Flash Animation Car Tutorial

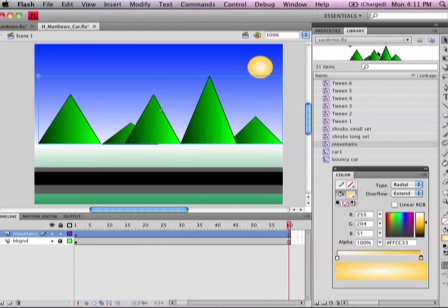251s
I'm hoping by this stage of your work with Flash you know how to draw simple shapes like this and have them with graded fills.
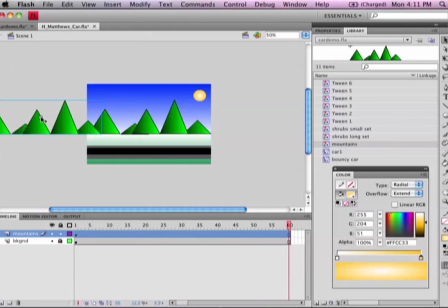258s
I'm going to zoom out so I can put another mountain range just outside of the stage. So when you group these two together, you select the two and modify to group.
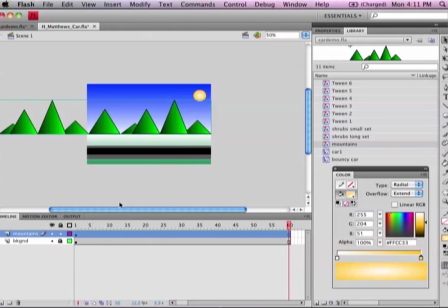271s
There's the hotkey for it, Command G. It's just a matter of creating a very simple tween from the first keyframe. Create a keyframe at frame 60 and just drag that across so that it lines up again
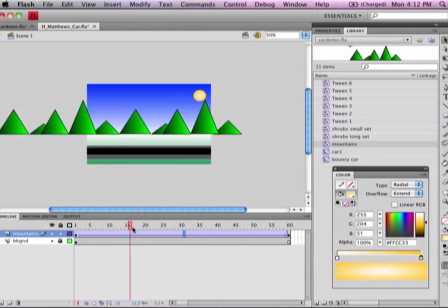287s
and create a classic tween. Now when I slide this around, you see the mountains are drifting in the background. Pretty straightforward. So you like it, you lock it, you save it,
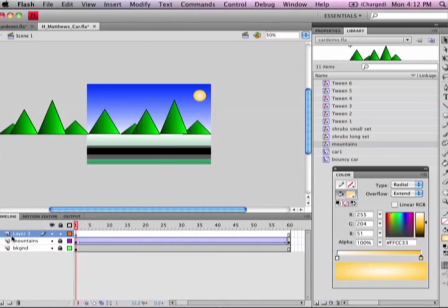306s
And now the next step is to put the shrubs in the foreground. So I did the same thing. Here's what the smaller set of shrubs looked like.
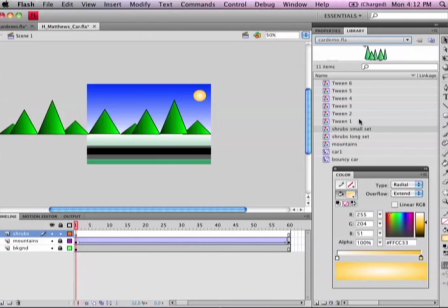327s
There we go.
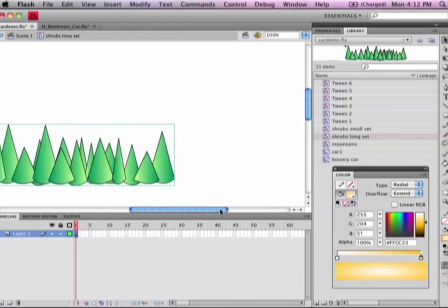333s
There's a small set of shrubs. And then the long set was just basically I took the same thing and copied and pasted it a couple times.
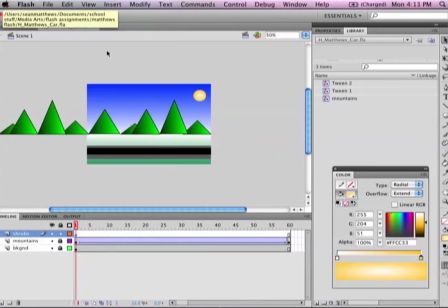339s
There's a little set in front and behind. So that now I can drag that down onto the scene from that library.
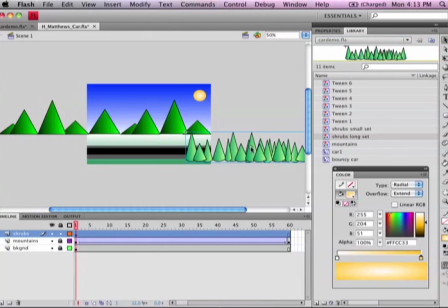350s
And do basically the same thing I did with the mountains. They're a bit big for the scene.
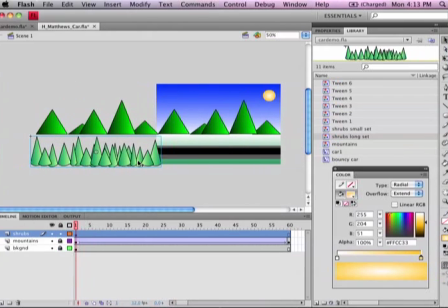357s
Like, notice if I drag them in front of the road, they're going to hide the car for the most part. So I'm going to use the free transform tool, shrink them down,
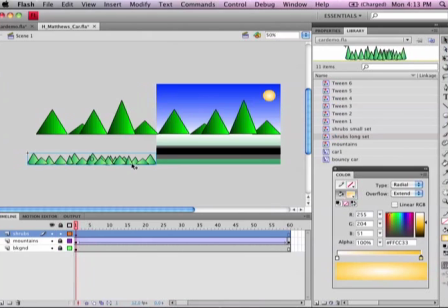371s
put them down in the bottom of the picture, and right click and copy and paste. I pasted down 2 copies of this. One I'll put there, one I'll put there,
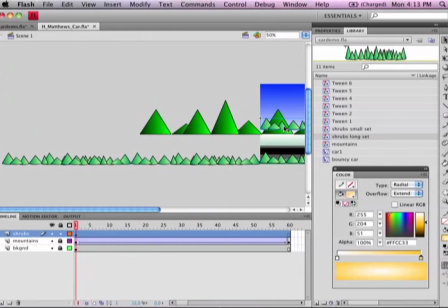389s
and that should be enough, I think. No, I added one more copy there. Squeeze it way over to the side. I'm going to use the cursor key to get it right in line with the other ones. You'll see it shift down. Okay, select all of those and group those.
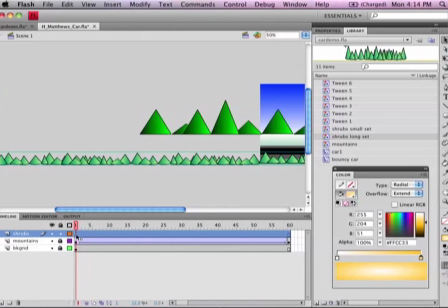409s
So now I've got this big long scroll of a set of shrubs.
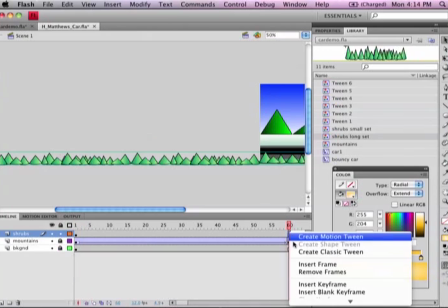414s
I do the same thing with the mountains.
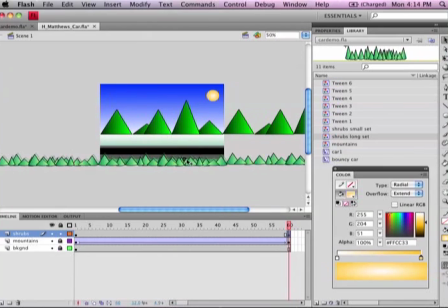418s
So I insert a keyframe and drag them all the way across the stage to the other side, and use my cursor to shift them up where they were before.
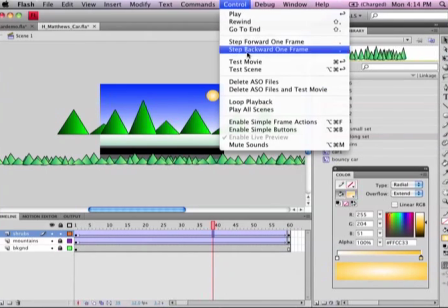432s
Create my classic tween, and now let's just test movie and see how the background looks.
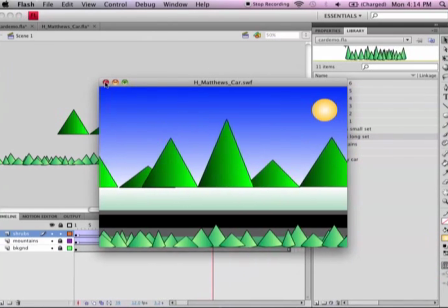438s
So there's my fast moving shrubs in the foreground, slower moving mountains in the background.
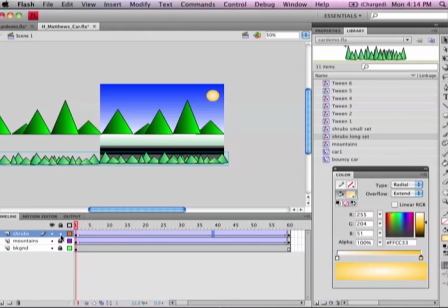442s
That creates what's known in the world of animation as a parallax view. Objects in the foreground move quicker than those in the background. Okay, the next thing to do is the car. So again in my library I started with, let's go take a look at this car.
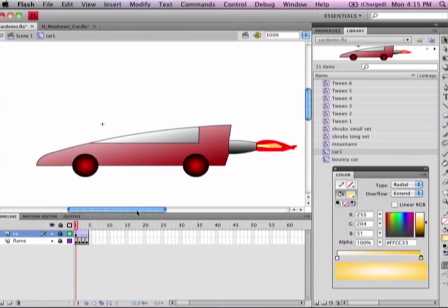465s
Let me get back to that. I did a fairly simple car, but I drew a flame.
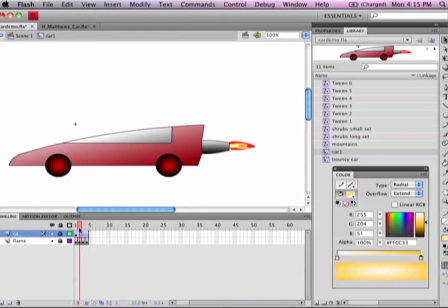471s
I put a rocket on the back. And so here is a movie clip action of the rocket firing.
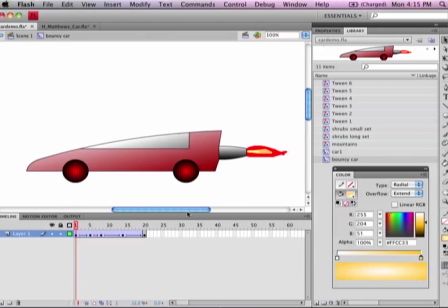477s
And then I brought that into another movie clip in order to make the car just kind of bounce up and down a little bit.
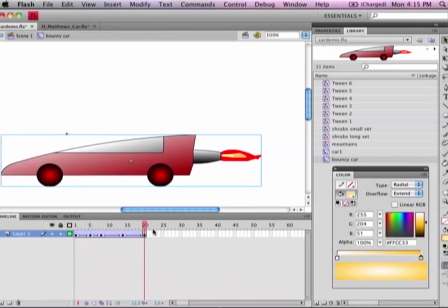484s
So that's supposed to be the sort of floating motion that the car has on the road. Just bouncing up and down on the little bumps and things like that on a highway.